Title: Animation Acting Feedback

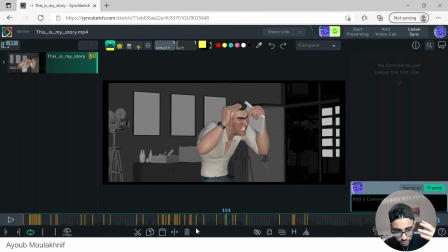He's like trying to rub his head while he's moving, and that becomes a bit too complicated. So maybe just add pressure, so like squash there without it just sliding too much.
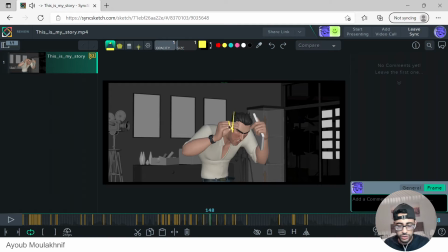So I'll probably use some constraint tricks there and just add some secondary action there.
What are you thinking, huh?
Yeah, and watch out here, whenever you move your the limbs, make sure they're not moving at the same time.
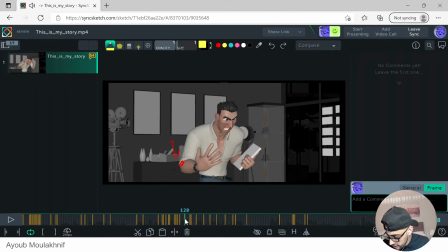Like at the same time. See how they're both moving down at the same time. Moving up at the same time. And you see how like you just go from here to here?
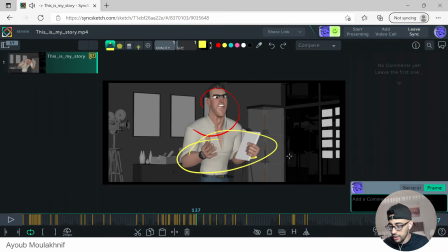So there's just like one frame pop there. So there you need to ease out of the pose a little bit more. So you need at least 2 frames of ease. So it doesn't feel, because like when I looked at your animation, I was like,
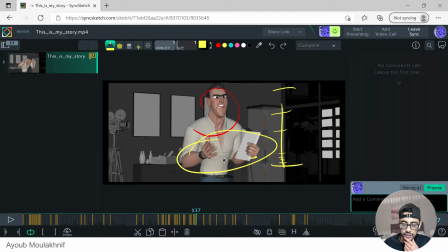it feels like there are some parts where it just like pops a little bit too much. So it kind of feels like, oh, does he have stepped keys? I thought you had stepped keys. And then I realized, oh, that's just the spacing. So just like be careful, just make sure you add a little bit more eases during the spacing.
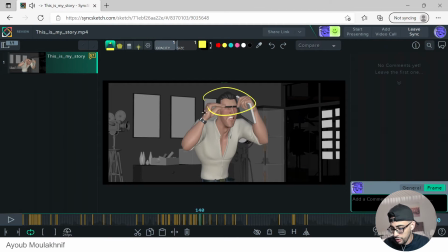So again, both hands are stopping at the same time. Same issue here, there, at the same time. So just like delay one hand, so like this one moves first, just 2 frames, 1, 2.
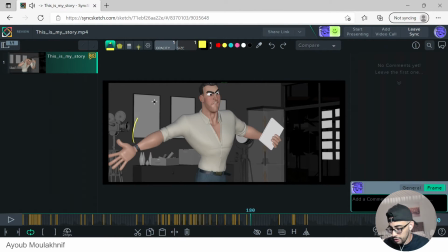Say like, I'll be honest with you, I'm not sure if this pose is working well. It feels like you're just like, you chose the biggest pose you could get because you got like off like this O shape,
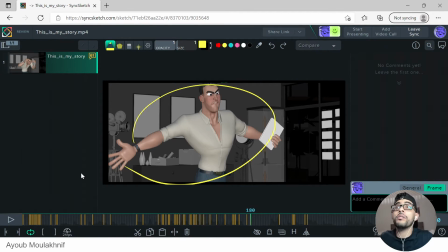like high note, like, and you want to do not off. It's like feels very theatrical.
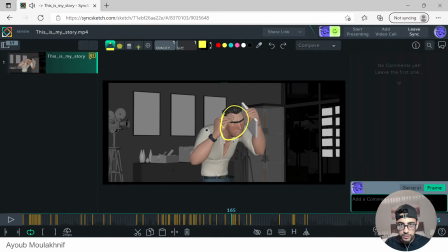And I feel like it's more in the face, so if you can make the face bigger, that's a lot stronger.
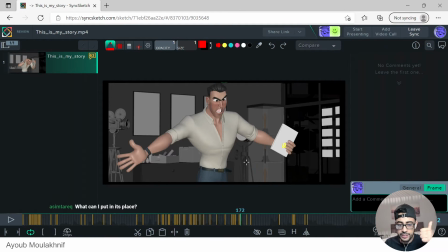So yeah, and one last thing that I would like recommend for you, so spacing, we need to do a pass on that and make sure that we have like ease ins and ease outs. And another thing that I'm noticing is like arcs can use a little bit more work.
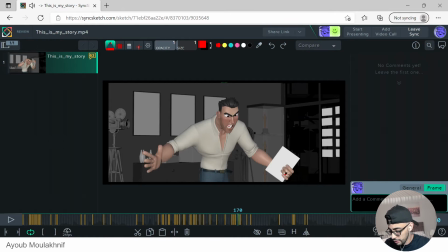You see how like we had a wall around here? So it just goes there and then does this. And it will be like stronger if we get something a little bit more of an arc there.
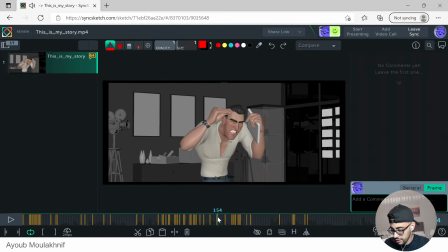What can I put in its place? Okay. What's my thoughts?
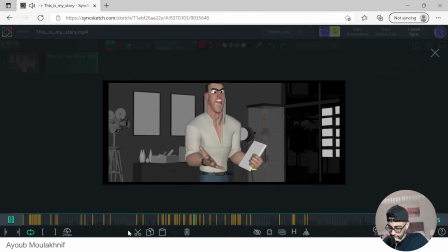I mean, what are you thinking, huh? Are you trying to piss me off?
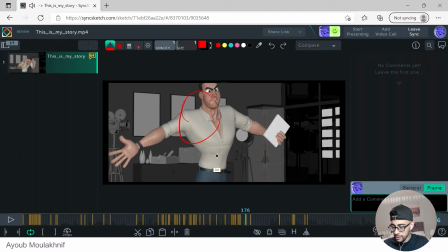So maybe we can keep the same idea here and we can just like get him like closer to the camera, maybe. And also, yeah.
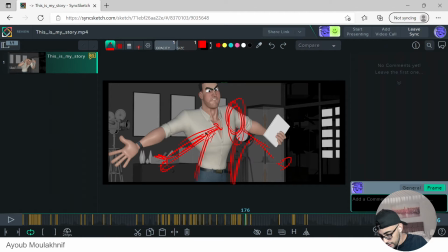Okay, and let's take this there and this.
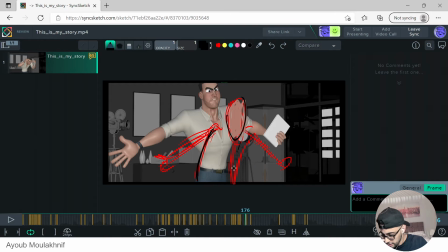Like your, I really love your mod shapes, really good.
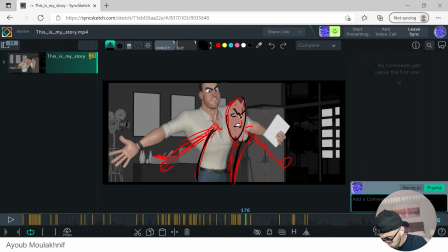Like my drawing is not that good, but you get the idea.